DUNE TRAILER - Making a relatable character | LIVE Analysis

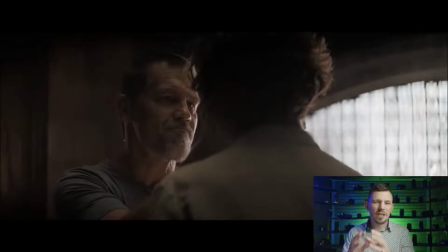And in this case, I think he did a really smart move by having a situation where you've got maybe, you know, tutor and pupil and the tutors looking very proud of their achievement in terms of their battle prowess.
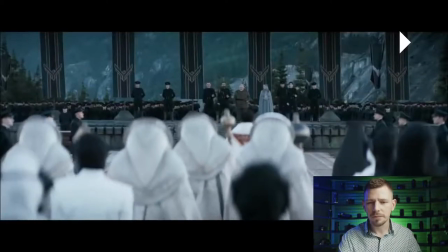And that's kind of a really nice way of doing it.
That we betrayed. Smile, Gurney.
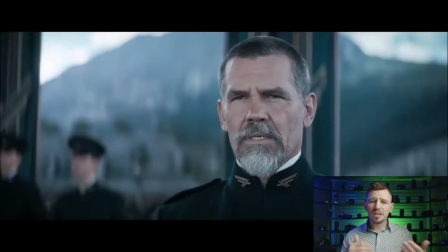Again, you've got this kind of conflict going on between religion and what probably looks like an authoritarian state. We can't really tell too much right now, but obviously this guy's looking pretty military right now. Nice little joke. Again, he's trying to show that there's a little bit more brevity.
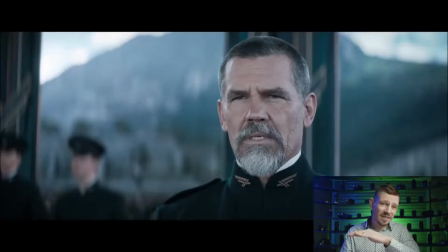This is totally different to the original trailer where there was zero humor, zero brevity in the entire movie. Now, Denis Villeneuve is not known for making hilarious movies. But in this case, I think maybe they're learning from what happened with Blade Runner,
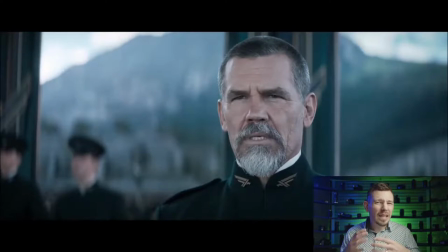where the movie was seen to be maybe a little bit too serious for a lot of cinema goers. And so it didn't do so well in the cinemas. Now, I loved that movie. I thought it was an incredible successor to the original Blade Runner. But I think he's learning about what audiences want to see.
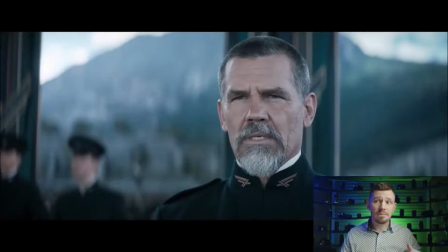And ultimately, we as directors want to make movies for people to watch and enjoy and escape into. And science fiction is one of the most incredibly rich genres to escape into.
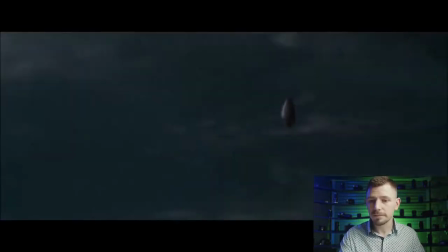I am smiling. The Emperor asks us to bring peace to Arrakis.
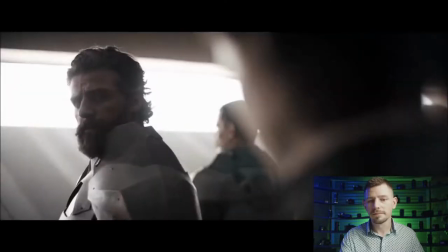House Atreides, accept!
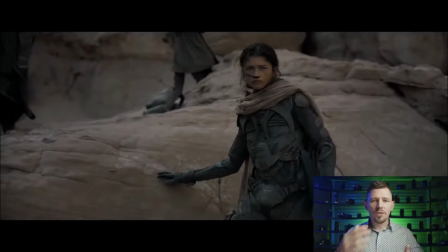So, now we've got the motivation for the story really to start. So we've got our lead character. He's dreaming of his lovely desert girl. We know what he wants. And then now we know that a larger force,
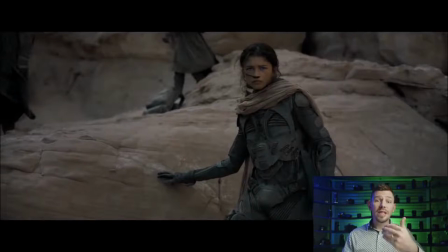an army, an armada by the looks of it, has a reason to go to the same planet, Arrakis. Again, we hear it. So now we have an idea of the potential conflict that might occur because they've got to bring peace.
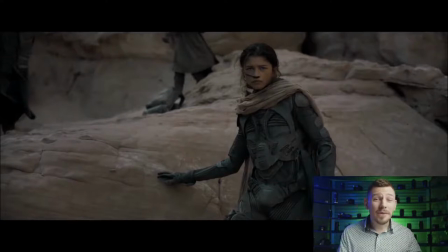It's quite apt for this current time, maybe. I mean, for those of you, maybe seeing it, maybe not. I don't know.
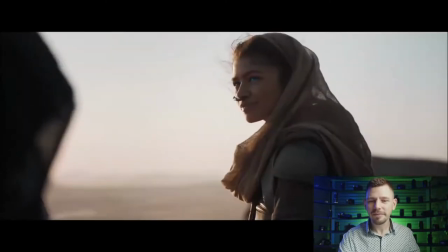I know you.
All right.
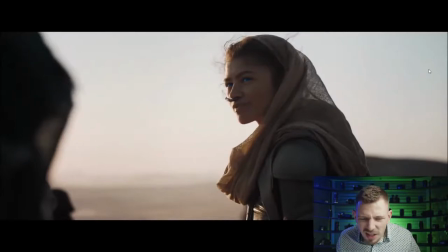So we've got the two have finally met and we're just over a third, between a third and halfway through the trailer. So with the promise of him going on this journey to meet the dream girl, and we know that this is probably going to tie into his psychological journey,
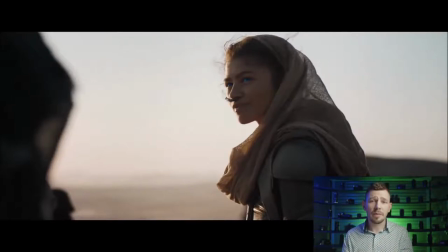so what he needs to overcome to become the character he needs to become by the end of the story. So this is an interesting time to put it in for me, and we'll see why they've done that in a little bit.
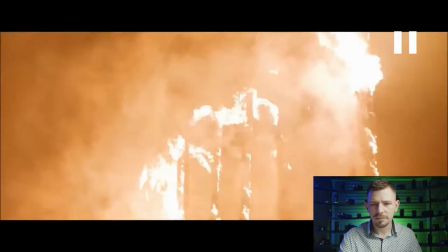There's something awakening in my mind.
So let's just go back.
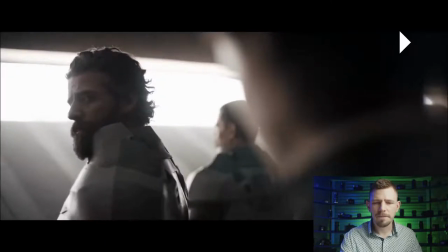Let's just watch this again.
Atreides, accept!
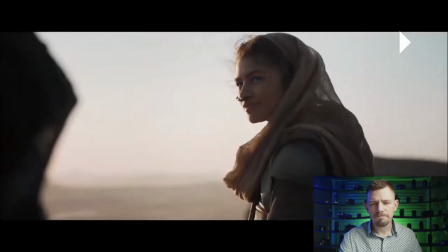I know you. There's something awakening in my mind.
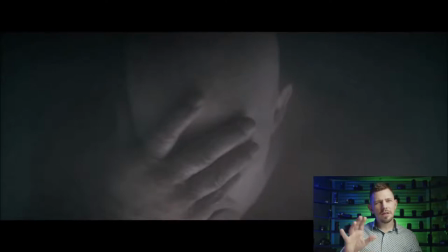So, I mean, there's a lot of mushed sound here. There's a lot of large, very cinematic sounding big moments. They're really trying to build it up now.
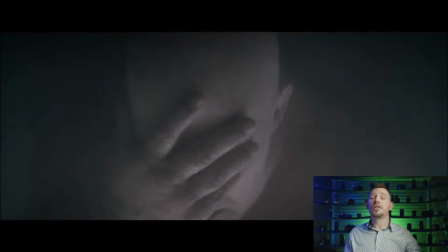We are coming towards the midpoint of the trailer, and just like even in a movie, we need to have a midpoint twist. So he's starting to raise the stakes at this point.
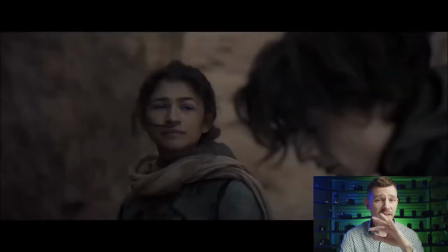You need to face your fears.
Okay, so now we get one of the major problems for our lead character.
You need to face your fears.
She's looking either disapproving or worried. I'm not too sure which one, but we'll go with one of those.
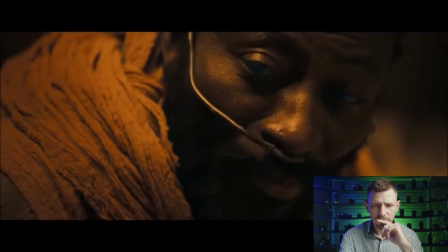Come with me.
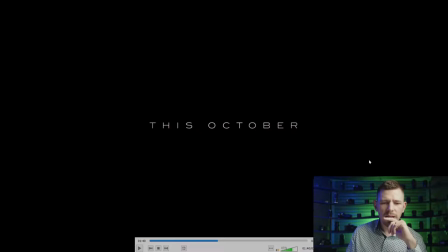Okay, was that the halfway point? We're not quite at the halfway mark, but you could say that that was probably the halfway point.
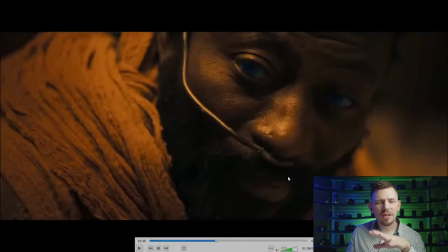So in a way, we're getting an idea that he's being invited to
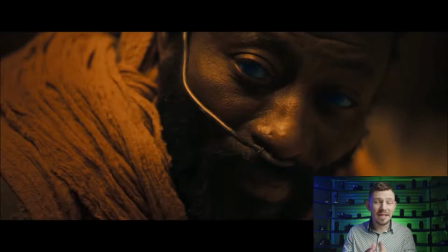not mutiny, but switch sides at the midway point of the trailer, much in the same way that you probably will find that the movie will follow this very same structure as the trailer.
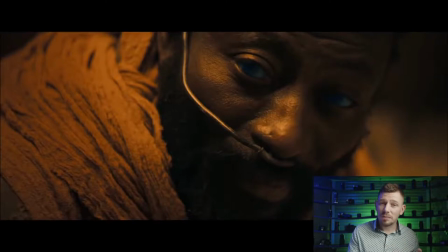We are introduced to this character and his dream world and his interest in this dream girl that he keeps dreaming of. Then he finds that his family, that happens to have this massive army, are invited to bring peace to the very same world that happens to have this girl.
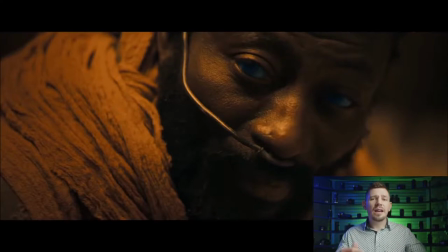Coincidence, I think not. And then halfway through, he's invited to switch sides. So he has to make a choice between family and, well, dream girl obviously.
Come with me.
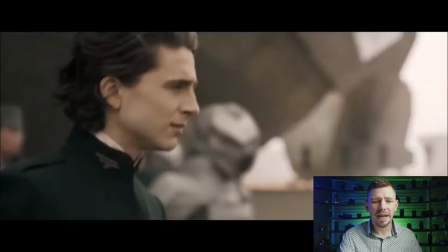Epic again. We kind of come back into building more of the conflict.
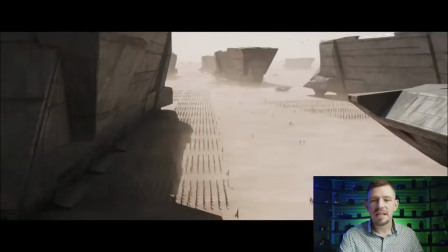You need to be ready.
So, I mean, right there, we see these massive ships and does look like they are on the desert planet now.
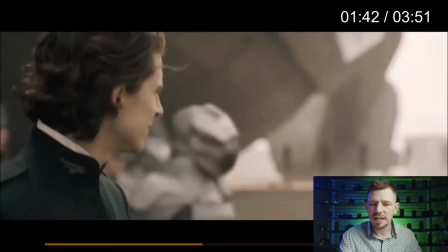You never met her.
Ah, this is interesting. We've got a nice warm looking world.
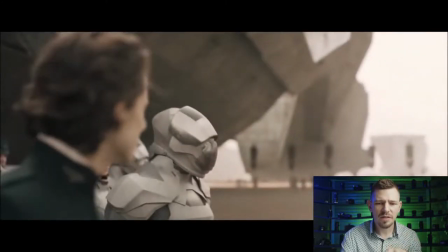Need to be ready.
And if you look at the character in the background here who's in the armor, his armor is not black. Also, this is a really nice way of again showing scale by starting on the character in the foreground and then racking focus to the background.
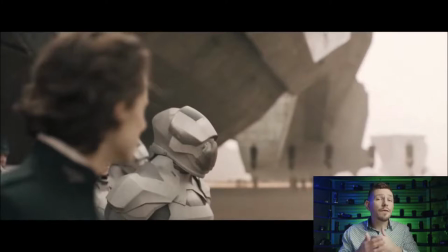We get a sense of just how far away those objects are because of the way the lens will focus into the background.
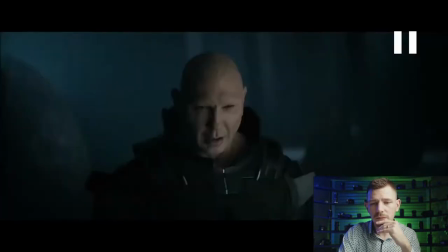You've never met Arcanus before. They're not human, they're brutal.
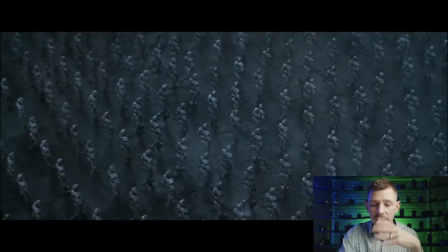So again, we're getting even more details here about the, you know, the major force here that's going to be a
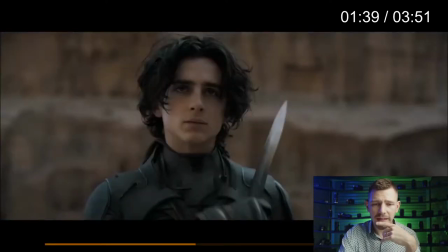problem. Let's just go back again and just watch it from here.
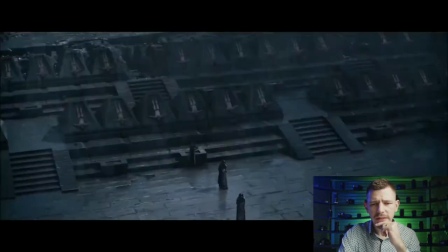You need to be ready. You've never met Arcanus before. They're not human, they're brutal.
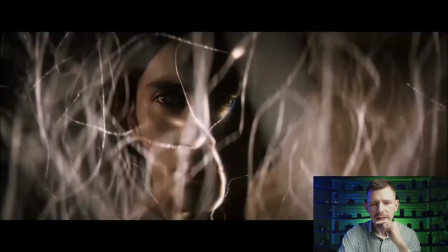Duke's son sees too much.
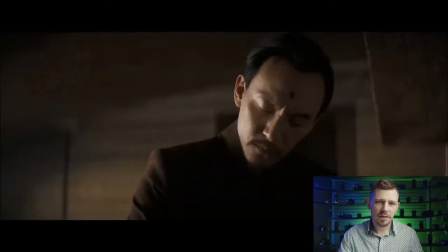I mean, I definitely feel like Denis Villeneuve is using elements of black and white juxtaposing forces. Again, we kind of go back to this concept of nature versus technology.
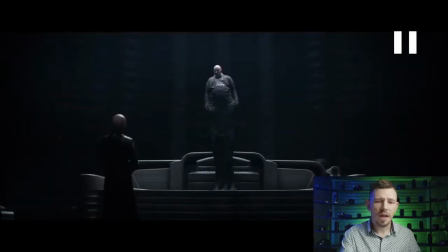I mean, this is just pretty epic, in my opinion. It just looks incredible. It actually reminds me a lot of Alien, in a way. The main architect of the Alien movies.
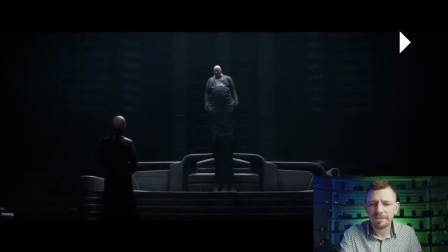Let's continue, because this is just... Oof.
Did you kill them all?
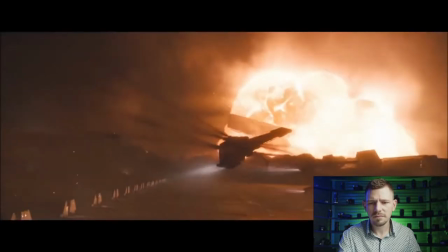God in heaven.
So again, he does this drop.
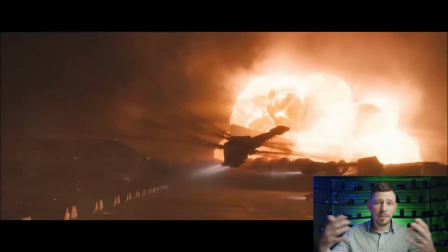He takes all the music away for another big drop, a big explosion. So at the beginning, we had that as well. And this time, it gets even bigger. So raising the stakes.
Get everything with guns off the ground!
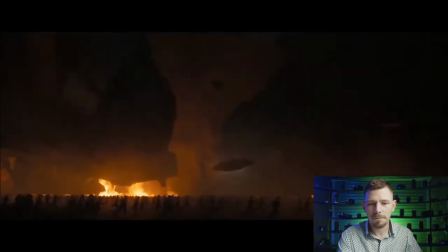Go!
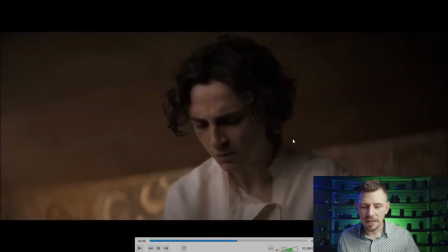This is an extermination.
Now, this is really, really important, this moment. We're just halfway past the middle point.
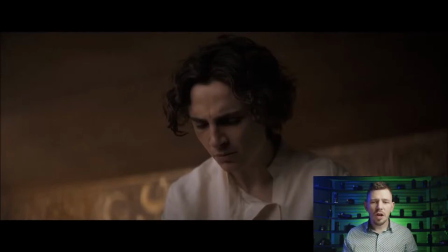We haven't really seen too much of the character's journey for the lead character. But you'll notice he's now in white clothes instead of in black clothes. Again, denoting character change at some point. We don't know if this might be earlier in the movie, in actuality,
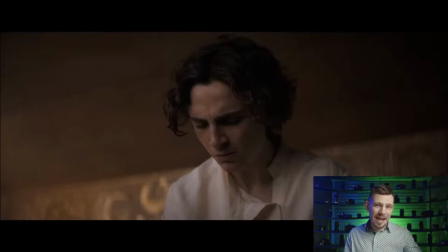but for the trailer, again, they want to show character change. And by doing that, we have to ask ourselves, how did they change? How were they challenged to change?